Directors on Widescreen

You saw certain directors in the 60s, I mean, Sergio Leone and his widescreen films,
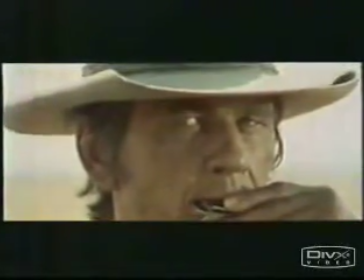(0:05)
decided to take this wide canvas and do something interesting. He's using the entire frame and the very edges of the frame.
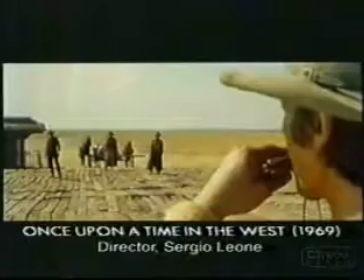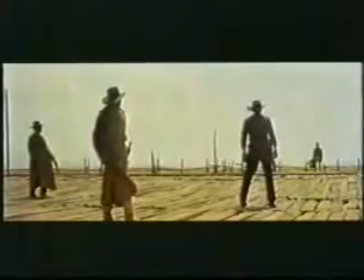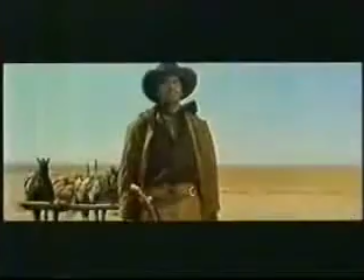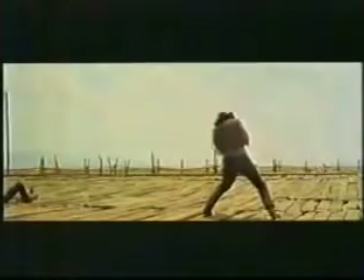What I tried to do point blank was to make these very cold compositions.
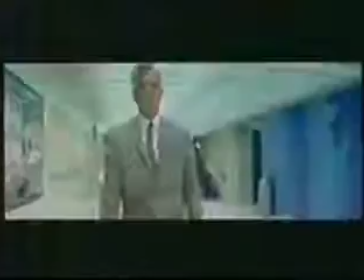(0:48)
I wanted to express the world of this character played by Lee Marvin, cold, emotionally arid.
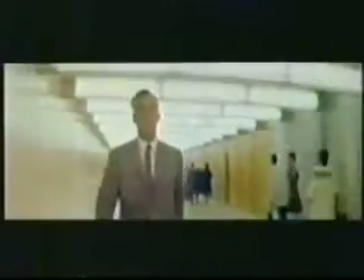(0:56)
I always had the characters working through the frame, and lots of the action taking place on the edge of the frame, which makes the audience feel edgy. I tried throughout that thing to create tension through composition, and within this was this explosive, potentially very violent character.
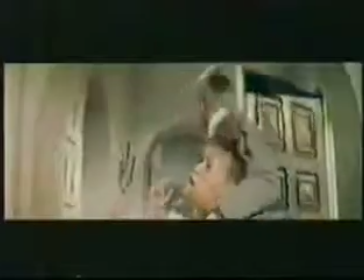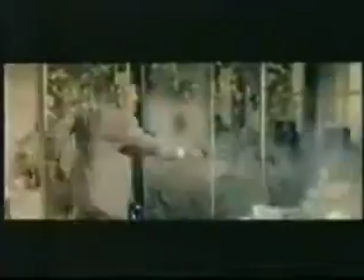Well, a thriller that's in a very claustrophobic situation like this, in just a small room, actually needs a bigger frame for it to feel like it's really a movie.
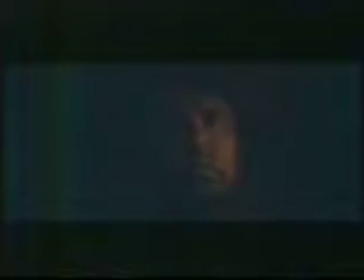(1:42)
If you restrict what the audience can see, then pretty soon they're going to get claustrophobic about the events that are on the screen as well.
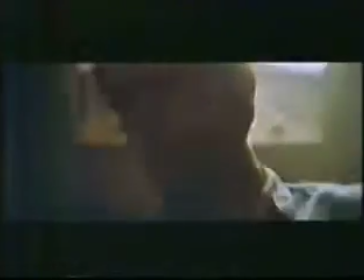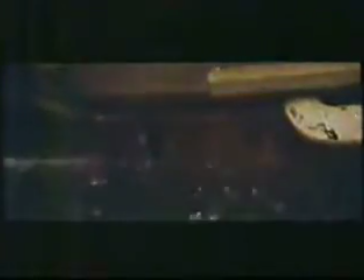It's also great, I mean, you can put a person on one side of the frame, and if they're under threat,
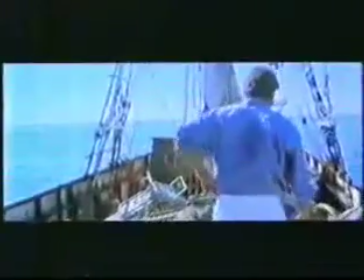(2:12)
the threat can come from a whole, 40 feet away on the big screen. I've used anamorphic only twice in my life, Flesh and Blood and Basic Instinct. And in fact, I've been not a big friend of anamorphic at all.
Shooter? Yeah.
I have been convinced only twice by my DP Jan de Bond, who is one of the top guys that can use it. And when we started Basic Instinct, I was immediately thinking about a narrow, at least much narrower format, But for me it was an intimate drama.
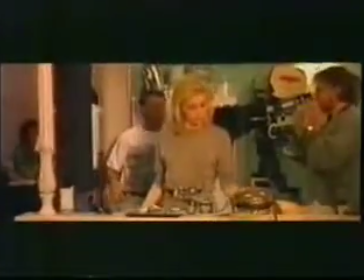(2:56)
Then Jan was highly opposed to that, and he felt that the story should be made broader, wider. He felt that it would be too restricted. And ultimately, I must say, he was completely right. When I was shooting it, I started to realize that in a lot of cases, I was really helped by the format. Especially when in scenes where you wouldn't even expect it, which was in the police precinct.
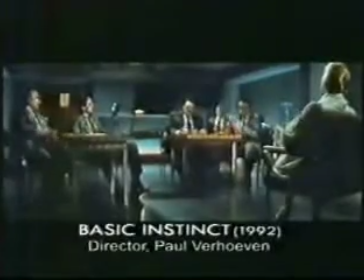(3:23)
We had always 6, 7 actors there. And now I could place them all in frame.
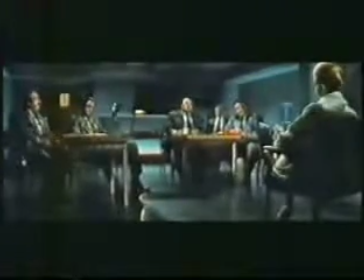(3:29) Would you tell us the nature of your relationship with Mr. Boz? I had sex with him for about 1.5 years.
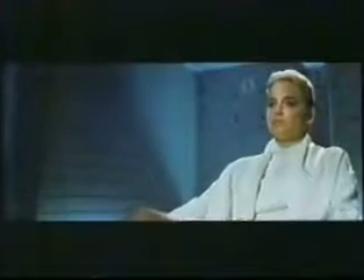(3:36) I liked having sex with him. He wasn't afraid of experimenting.
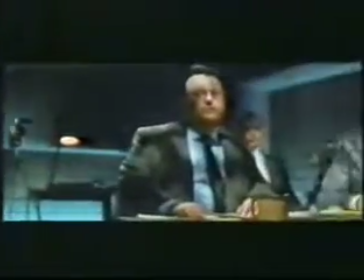(3:43) I like men like that. Men who give me pleasure. He gave me a lot of pleasure.
It's a little tricky in how you handle dialogue when two people are talking across from each other and you're cutting from one side to the other side. If you're shooting in Academy or 1:3:3:1, you'd be able to pop from close up to close up. You can't really do that in anamorphic because there's so much space, and suddenly you'd feel, for example, if there's an argument and there's a lot of energy in the argument, and you suddenly cut to a close up and his head is framed with all the space around it, you would just feel the force of the argument dissipate, the drama dissipate.
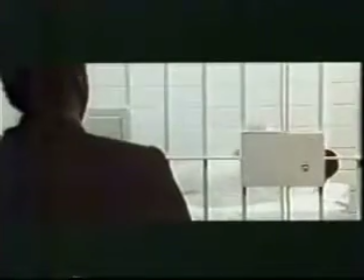(4:30)
So you have to do it in a different way. And in Manhunter, that's something I try to do in the dialogue between Graham and Dr. Lecter.
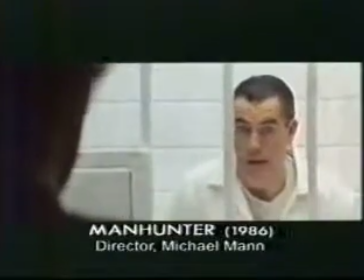(4:38) Did you get my card? I got it, thank you. And how is Officer Stewart?
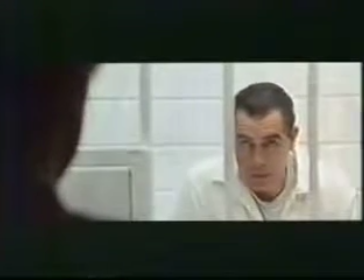(4:44) The one who was first to see my basement. Stewart's fine. Emotional problems out here. Do you
have any problems, Will? No. And there's a rhythmic progression from having the two heads into actual close-ups. You go back and forth into over the shoulders, and then that stops being over the shoulders and starts to become singles. And then the space of the frame occupied by one head is replaced exactly and very precisely by the other head,
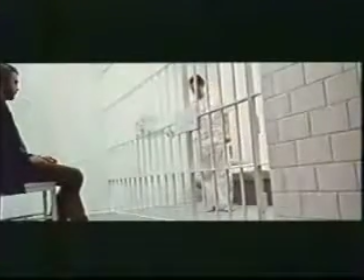(5:11)
so that it progresses into a more and more direct contact between these two men.
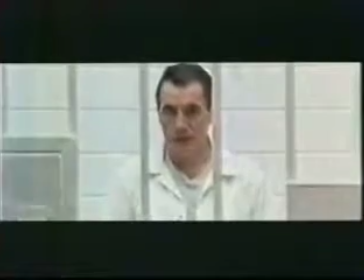(5:16) That's interesting. No, it's not. You thought of it before. I considered it.
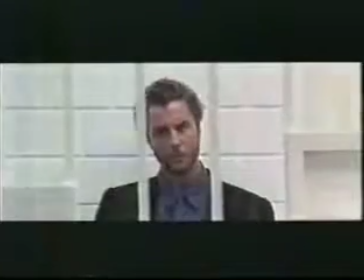(5:21) You came here to look at me, to get the old scent back again, didn't you? I want your opinion. I don't have one right now.
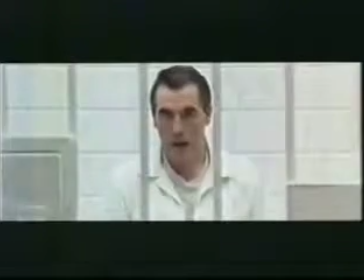(5:27) Well, when you have one, I'd like to hear it. Can I keep this? I haven't decided yet. I'll study them. When you get more files, I'd like to see them too. You can call me when I have to call my lawyer. They bring me a telephone. Would you like to leave me your home phone number? No.
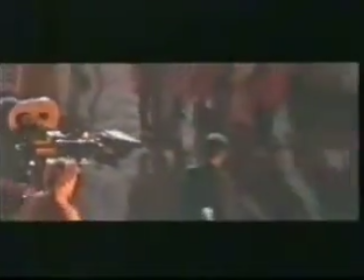(5:47) While they're doing that, I need the next group coming.
In Mohicans, there never really was any thought other than shooting it in anamorphic. The film goes up, generally. There's a general visual progression as part of the plan that I had for the picture,
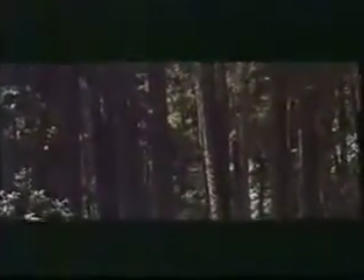(6:04)
that you start very much inside the forest, meaning underneath the canopy constructed by the tops of the trees.
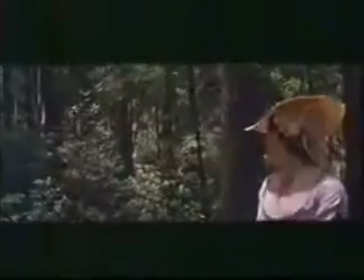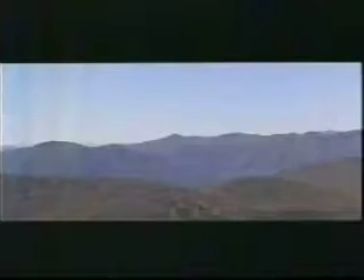(6:19)
By the end of the movie, we're on top of the trees, we're on top of the forest for very obvious reasons of seeing vast landscapes for the first time.
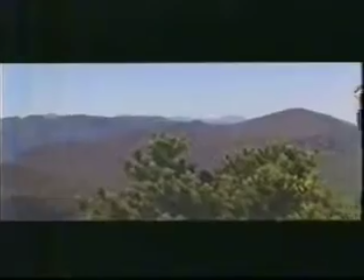(6:28)
You know, anamorphic is great for that.
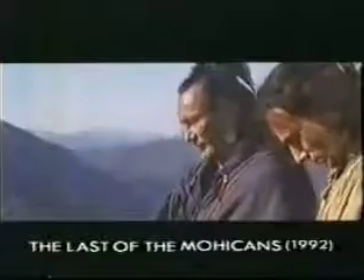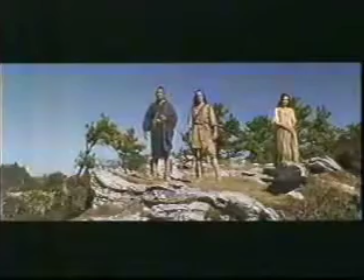(6:38) Great Spirit and the maker of all life. A warrior goes to you swift and straight as an arrow shot into the sun.
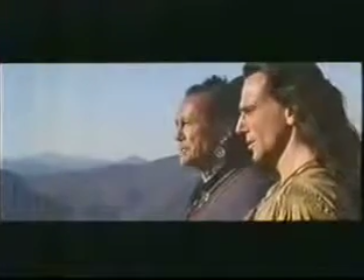(6:50) Welcome him and let him take his place at the council fire of my people.
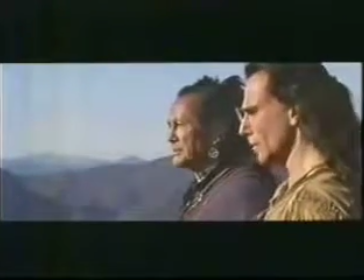(6:57) He is Uncas, my son.
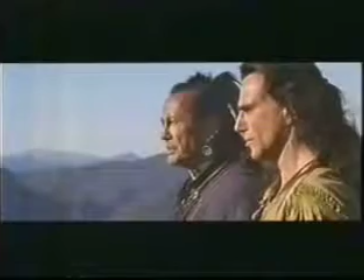(7:03) Tell them to be patient and ask death for speed, for they are all there but one.
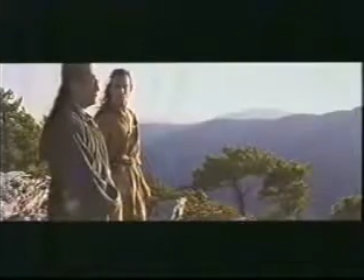(7:10) I, Tingitchka, last of the Mohicans.